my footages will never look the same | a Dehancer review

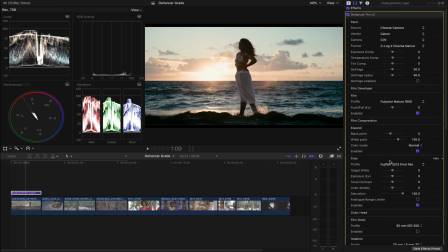4:06 Personally, for this one, I like the Fuji, so I'm going with the Fuji. And from this, if I want to tweak my image a little bit, I can do it. So I'm gonna lower just a little bit my temperature so I can have a little bit more of color contrast. Next thing I like to do is under my film print, I like to select analog range limiter.
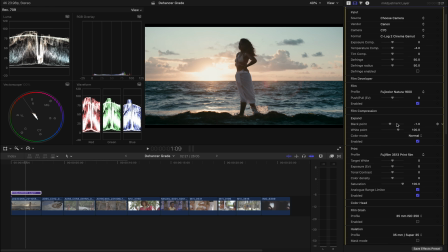4:23 And from some reason, I feel like I gain a little bit more of details, and I'm gonna go back to my expand tab and play with my black slider. Personally, right here, I have a beautiful image that I'm really happy with. And what I'm going to do is add a little bit of film grain. Now, I love when I have grain, but it's not too obvious. Depends on what I'm doing or the work that I'm doing.
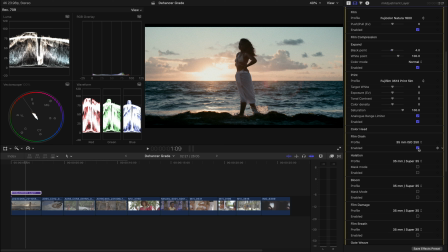4:42 But since these are footage from actual professional shoots, so I don't want my film grain to be too obvious. So on this one, I'm going to select the 65mm ISO 500. And afterwards, we're going to add a little bit of highlightation. Gonna select that.
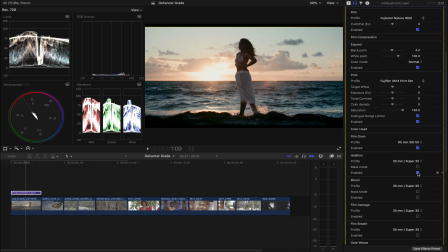4:58 I feel the 35 is good, and we're gonna go down and add a little bit of vignette. Personally, I think the vignette gives you a little bit more focus on the subject. And personally, right here, I have a beautiful image that I love. One thing with Dehancer, it gives you the possibility to monitor your image.
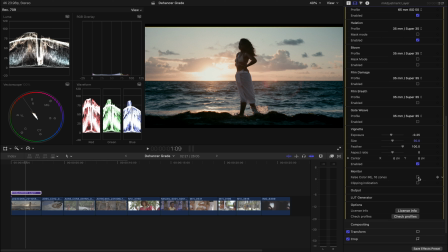5:15 If you go on monitor, you can select false color and you are able to see if you are peaking or not,
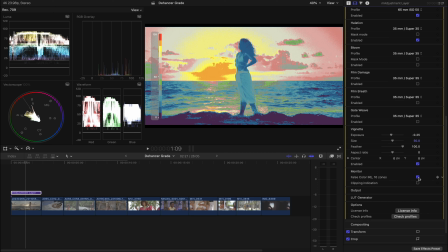5:22 which area in your image that is peaking. You can also click on clipping indication.
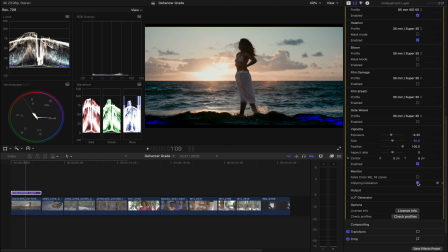5:28 The clipping indication tells you exactly if you are clipping somewhere. Right here, I feel like I'm clipping a little bit more in my blacks. So what I'm going to do is I'm going back to my expand tab and I'm going to lower my blacks a little bit. If I add more blacks, you're gonna see underneath we are clipping blacks here.
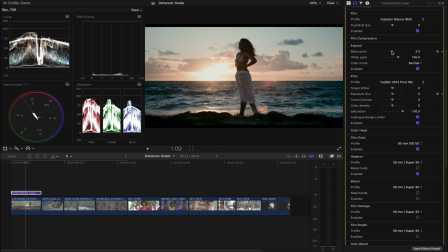5:47 So I'm gonna drag it down just a little bit. Same thing with my whites, with my highlight.
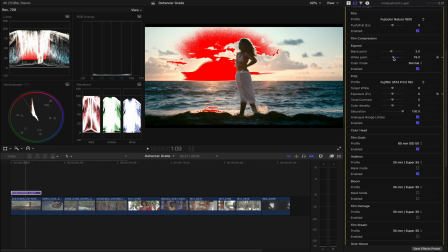5:53 If I had more highlights, then I'm gonna see where in the area of the image where exactly I'm clipping.
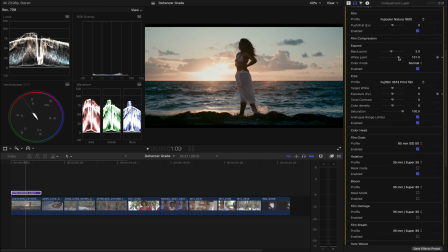5:59 These are really good tools when you're using Dehancer that will help you have really nice exposure on your image. And one thing I love with Dehancer, it gives you the possibility to save everything that you just did as a lot. We came from this to this in a matter of a few clicks in a few seconds.
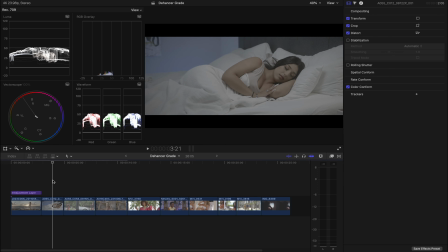6:19 We're gonna go to the next image. That was filmed with the Red Helium 8K on 8K widescreen. So same thing, we're gonna drag an adjustment layer, and from that adjustment layer, we're gonna do all the color grading that we want to do. So same thing, we're going to film emulation, and we're gonna double click on Dehancer.
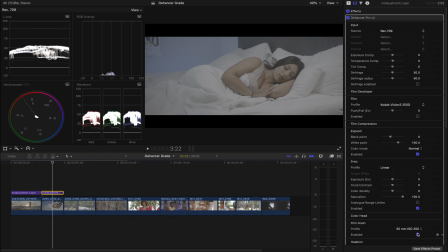6:36 Then we're gonna turn off film and turn off film grain, and then we're gonna go to input and select the camera.
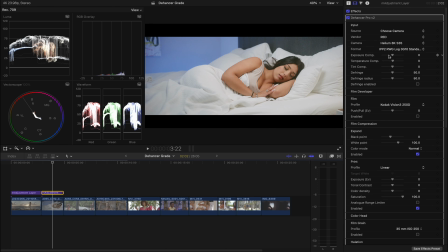6:42 So, and right here, we already have a beautiful Rec 709 conversion. Now don't forget, I told you that was filmed on the Red Helium 8K. If I go to my informations,
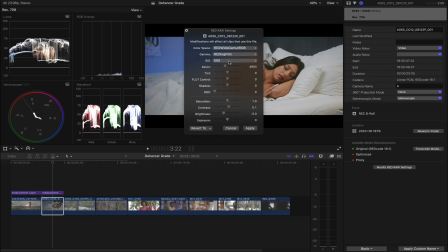6:55 I can modify my red settings because I have full control of my raw footage with red.
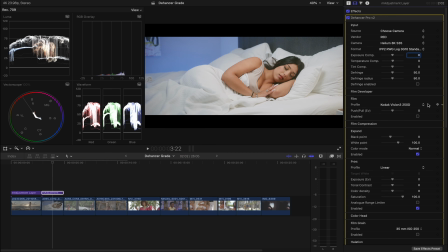7:02 All right, so let's go back to the answer. So from this, we're gonna add our film stock.
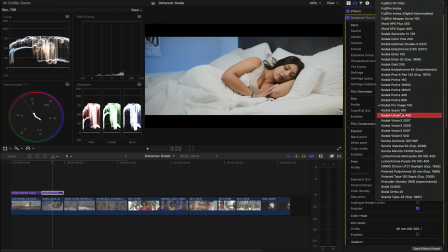7:06 For this one, I want to go with the Kodak Vision 3 200T.
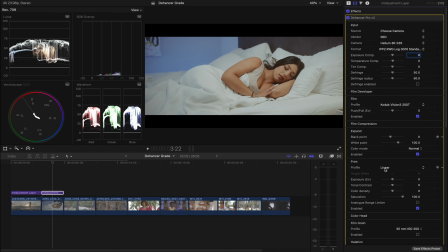7:12 And from this already, I have an image that I'm happy with. I'm going to my film print and I'm going to select the Kodak Endura Glossy paper. And I'm gonna activate as well my analog range limiter. For my final tweaks, I'm going to the expand tab and I'm gonna play with my blacks and my whites as well.
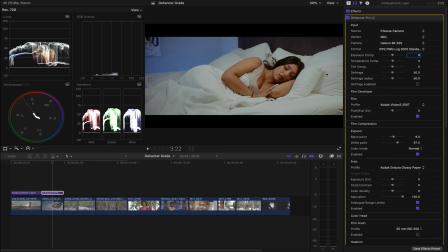7:31 One thing I want to do, when you look at the bed, I feel like it's a little bit too yellow. So I can go to my raw settings, my red raw settings, and play with my Kelvin and temperature slider to see if I can have the white
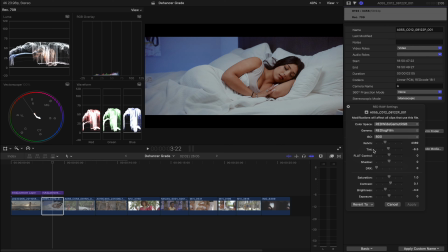7:48 that I'm looking for. Personally, right here, I'm really happy with what I have. Now going back to the answer, we want to add a little bit of contrast and boost a little bit of color until we have an image that we are really satisfied with.
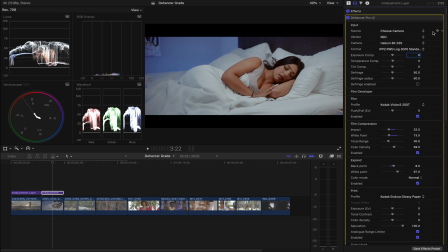8:04 And that's it. One thing you need to know is when you're working with red raw, these footage are usually noisy, so you will have to denoise your footage afterwards.
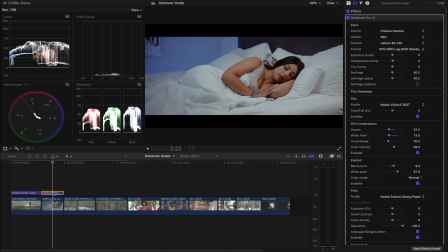8:14 So it is something that you can do prior, before doing your color grading, or afterwards, depends on what you like to do better. All right, next footage, same thing.
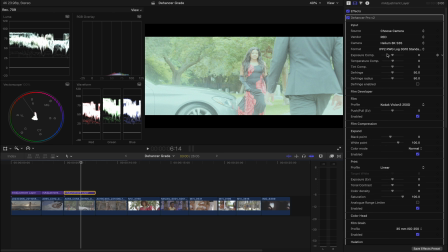8:22 This one was filmed also with the Red Helium, so we're gonna select that, and then afterwards we're gonna select our film print.
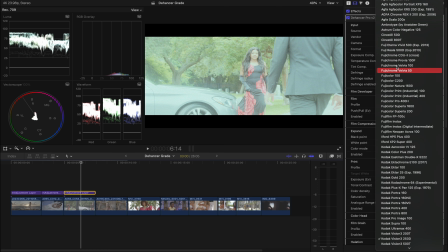8:28 For this one, I want to go with CineStyle 800T.
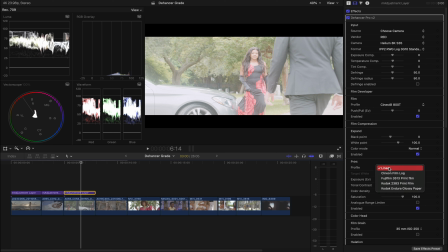8:34 I'm gonna add my film print, which is gonna be the Kodak 2383.
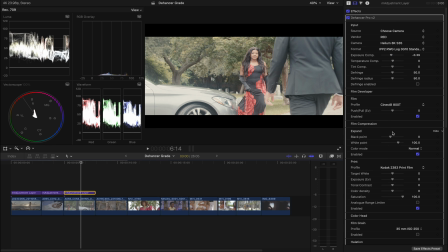8:39 What I need to do is lower my exposure, and now we're gonna play with our blacks and whites on the expand tab, and that's it.
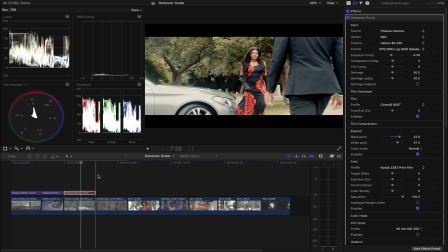8:47 Coming from this to this in a matter of a few seconds. Boom. So next one, this was filmed with the Canon C70.
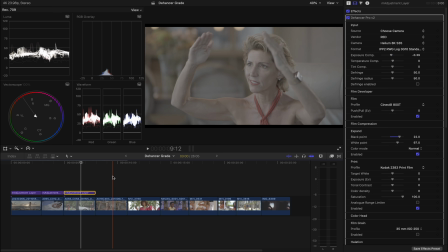8:53 It was an interview. So same, we're gonna add our adjustment layer, and on top of it, we're gonna drag the answer.
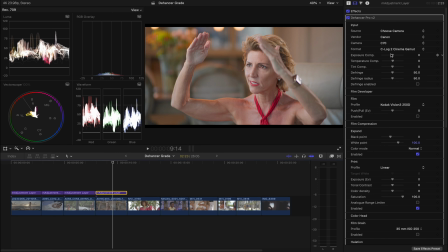9:03 Right off the bat, we have a beautiful Rec 709 conversion. We don't want to do too much because that was an interview setup from a documentary, and we want to give a natural feel to it. So from this one, we're gonna select, for our film print, we're gonna select the Kodak Vision 500D,
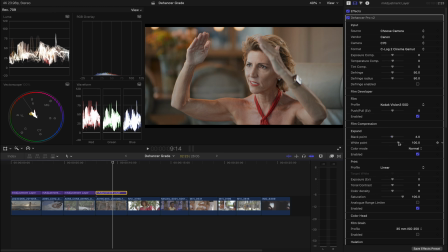9:20 and afterwards we're just gonna play with our blacks and white just a little bit. Since that was an interview setup from a documentary, we don't want to do too much.
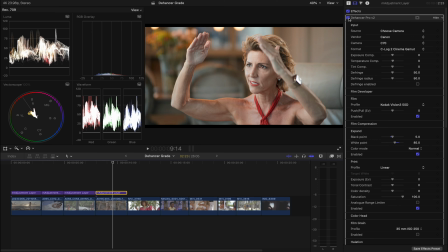9:29 Coming from this to this is pretty much what I need.
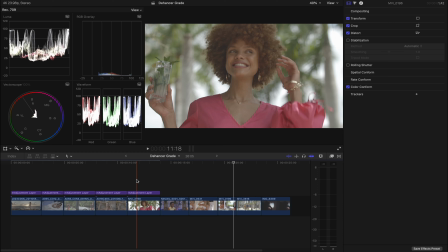9:32 We have right here a footage that was filmed on a commercial project, and this is how I'm really challenging Dehancer,
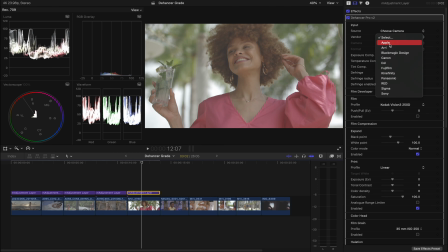9:38 is to try to see how I can really have natural, beautiful commercial images.
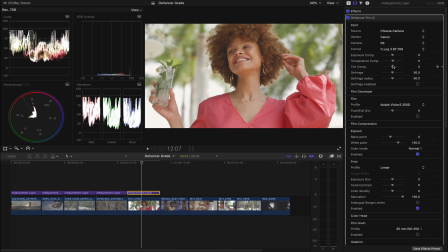9:43 We have a beautiful Rec 709 conversion. We're just gonna tweak that image a little bit more.
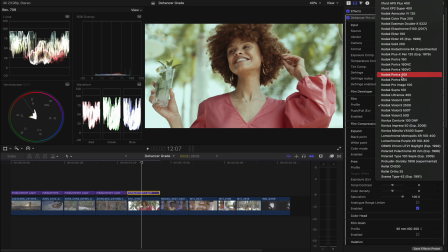9:48 We're gonna select our film print, but for this one I wanted to go with the Kodak Portra 160. Now what we're gonna do is add our film print,
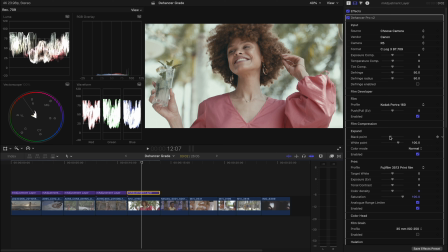9:57 and then go into the expand tab and play with our blacks and white. Right, so far I have an image that I like, but I want to boost the color just a little bit.
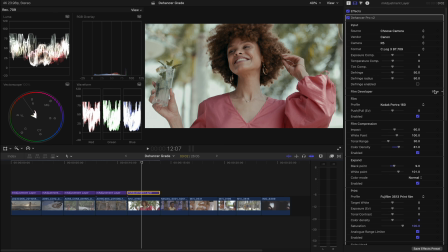10:07 Gonna add a little bit more of color density. Then afterwards we're gonna go to the film developer and add a little bit of color boost. Coming from this to this, I feel like I have the commercial look without pushing it too much.
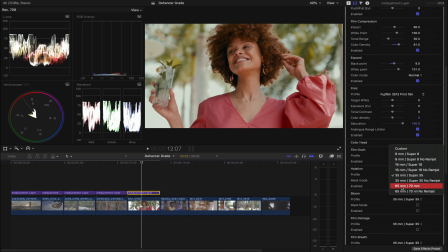10:24 I'm gonna add a little bit of film grain and a little bit of hydration as well. Already I have an image that I'm really happy. However, I wanted to tweak it a little bit more. I'm just going to the hue and saturation curve. I'm gonna isolate our skin tone first and select the green of the leaf in the background.
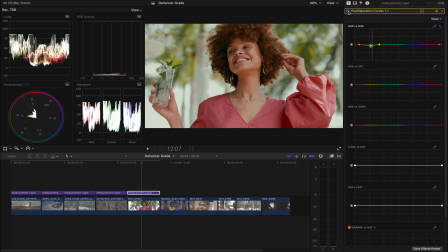10:42 Before, after. Perfect. I'm able to get these images first from Dehancer and tweak it a little bit more onto the next one.
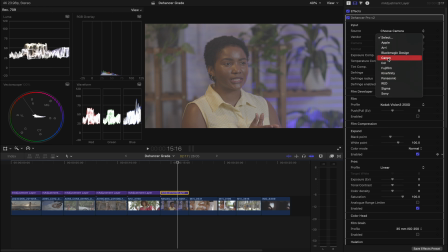10:53 This project was filmed back in 2021 and we used the Canon EOS-R, and that was filmed with the Atomos Ninja 5.
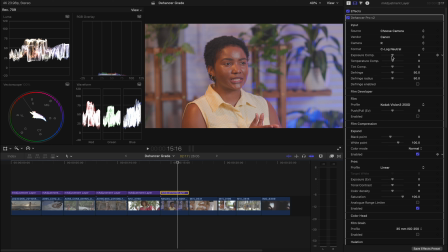11:01 We have a beautiful Rec 709 conversion, but we know we can do more with that image.
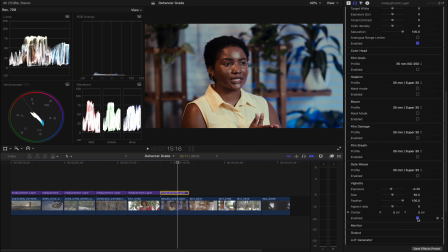11:05 In less than 1 minute, we are able to get from this to this, and I love it.
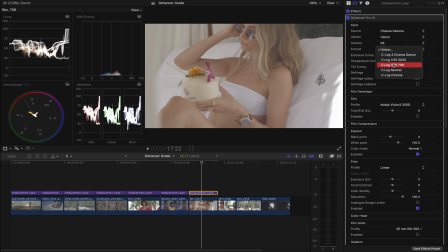11:14 Next image. All right, same thing. Perfect.
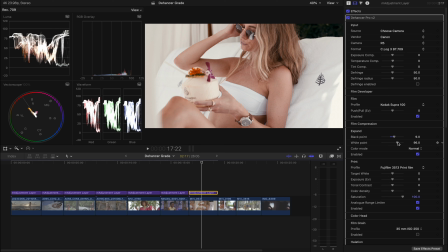11:17 Now I want to play with my temperature slider just a little bit so I can have pure whites right here, and then afterwards we're gonna add a little bit of color boost, and right here we have the skin tone of our model right here that really pops.
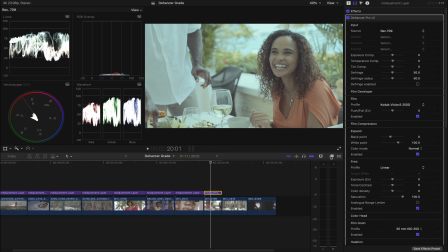11:34 All right, next one.
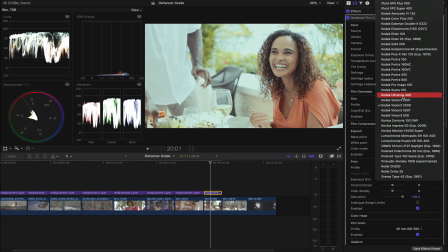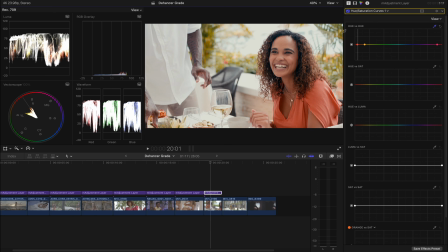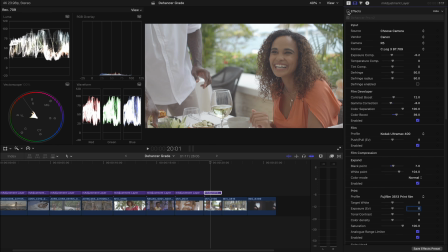11:49 And that's it. Before, after.
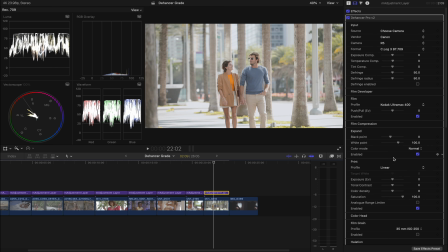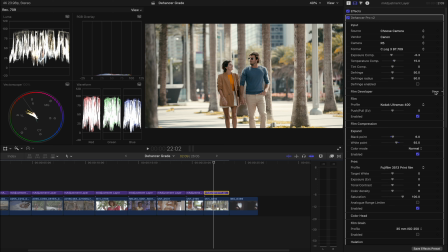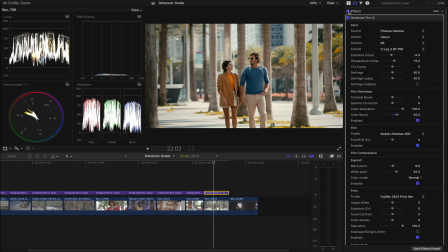12:03 Before, after. Last image, and that's a bonus one.
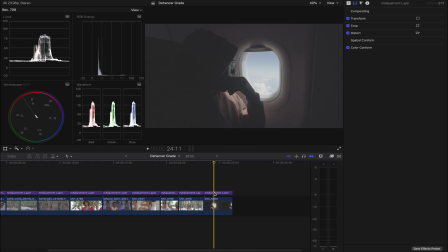12:08 That wasn't from a project. However, that was filmed on my iPhone while I was on the plane.
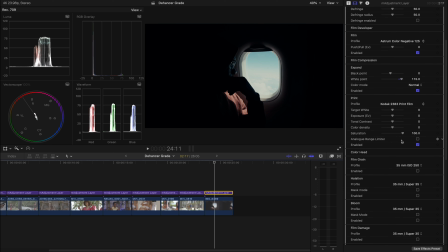12:14 So just to show you what Dehancer can do, you can also create iPhone footage.
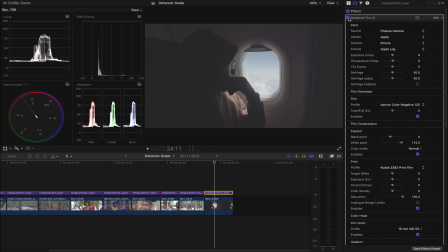12:21 Perfect. Before, after. I really like what I have.